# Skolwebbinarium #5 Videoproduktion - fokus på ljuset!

Och så ställer vi kameran och så ska jag se om jag kan sikta in mig här utan att... Så nu pratar vi samma kvadratmeter.
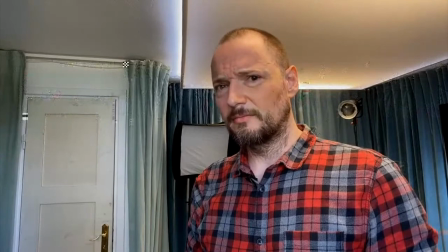Häpp. Samma kvadratmeter. Och jag har bara gjort en 180 graders vändning.
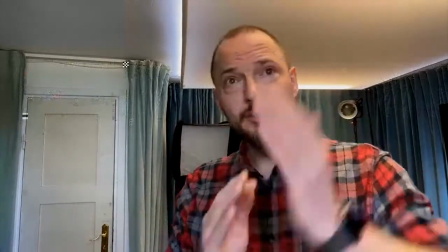Jag är liksom hyfsat jämn i färgen. Solljuset från fönstret överröstar ljusrören här inne ganska mycket.
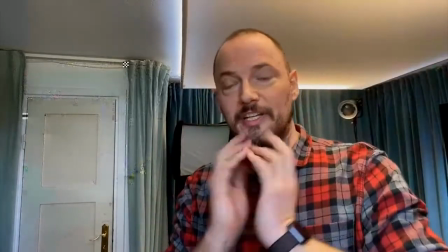Så att jag får en jämn exponering. Jag får inte lika mycket påsar. Alltså jag har ju påsar, jag vet det. Så vissa saker kan man inte göra någonting åt utan knivar. Men...
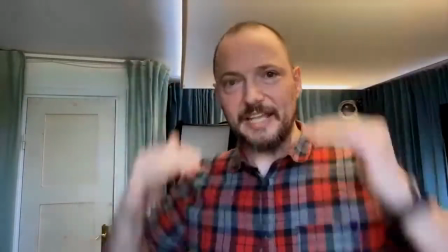Jag är inte lika påsig under ögonen som när det var ett ljus direkt ovanifrån. För nu kommer ju ljuset bakifrån kameran och skjuter rakt på.
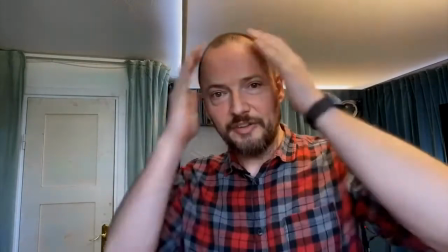Jag får inte lika mycket skugga under näsan. Inte lika mycket skugga under hakan. Och framförallt, jag får en behaglig, realistisk hudton.
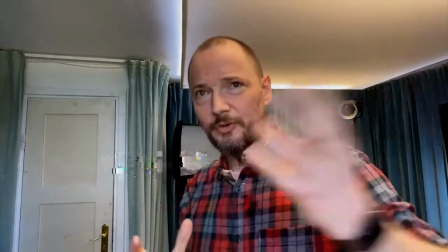Så dagsljus. Och just det här ljus från sidan. Dubbel tum upp.
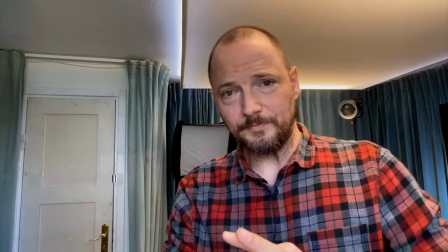Alltså sök sådana platser. Och då, som fotograf, så ska jag ju alltid ha starkaste ljuskällan i ryggen.
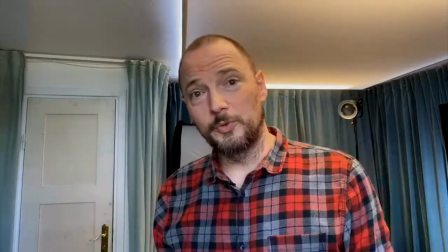Vilket gör det jobbigt för de som står framför kameran. För de har ju då ljus rakt i ögonen. Men som
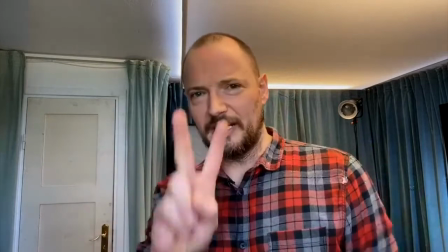som skådis eller presentatör så är det två egenskaper som du måste ha för att vara framgångsrik.
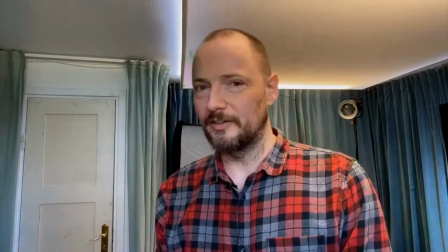Den ena är tålamod. Väldigt mycket tålamod. Hurry up and wait. Den andra är inte kisa.
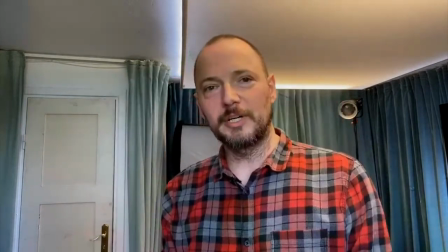Orimligt bra kontroll i musklerna runt ögonen. Så att jag bara, jag kan stirra rakt in i solen i 10 minuter.
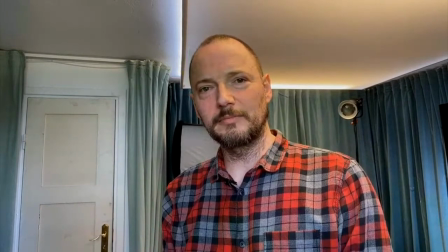Utan att röra en min. Jag är blind, men det gör ingenting. För er som inte känner mig, det var ett skämt. Så just det här med som fotograf. Ljuset, starkaste ljuset, alltid i ryggen. Och när du har artist, som då, the talent. Ska du alltid ha liksom, det starkaste ljuset rakt i ögonen. Nu behöver jag ta på mig glasögonen så jag ser vad jag ska gå vidare till här. Liten sensor, bra ljus, fönster var i rummet. Och konstljus är, alltså vi kan nämna det här med konstljus är, att en väldigt, alltså i teorin är det här med att använda konstljus inte så svårt. Men det har en tendens att sticka iväg väldigt snabbt och låt oss säga, spiral out of control. Och jag ska bara gå tillbaka till liksom det här konstigt. Nu har jag, det här är en trepunktsljussättning optimerad för webbinar. Och det är ju egentligen då att jag har ett huvudljus där som är något starkare. Sen har jag min lättning på den sidan. Och sen har jag ett bakljus som liksom ska ge mig lite pop här på sidan. Och den missar mig nu, ser jag. Hang on. Vi körde igår och jag är betydligt mycket längre än den. Så, ja, lite grann här. Och poängen med det här är ju egentligen att ja, men vi vill inte ha ett platt ljus. Vi vill ha lite skuggor, men inte för mycket. Så bara för att exemplifiera det här så vi kan börja med min ljusmixer. Vi kan börja med vi plockar bort ena frontljuset. Och så kan vi bara låta det här bakljuset vara på.
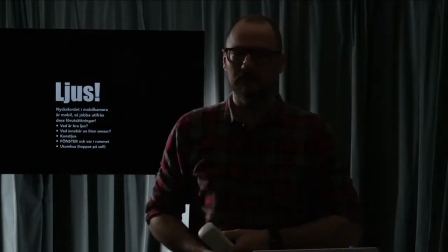Det där lilla är min effekt liksom.
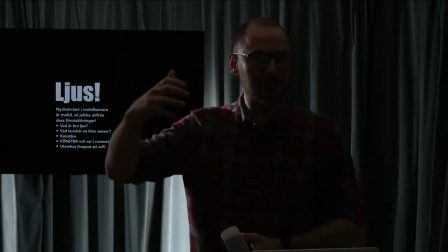Och det ska ju då ge mig lite känsla av att det är någonting bakom oss, ett fönster eller ett rum eller liksom så här.
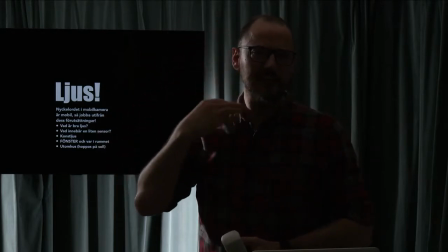Så man, i praktiken vad det här ger, det är att det ger mig lite mer tredimensionell känsla.
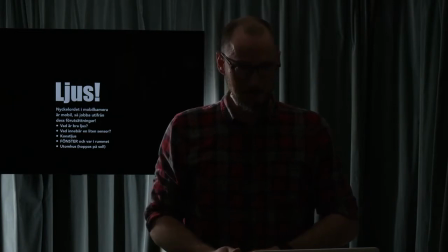Om jag har bara en lampa, en frontlampa, vilket är ju en rimlig grej, då är det väldigt lätt att man hamnar här.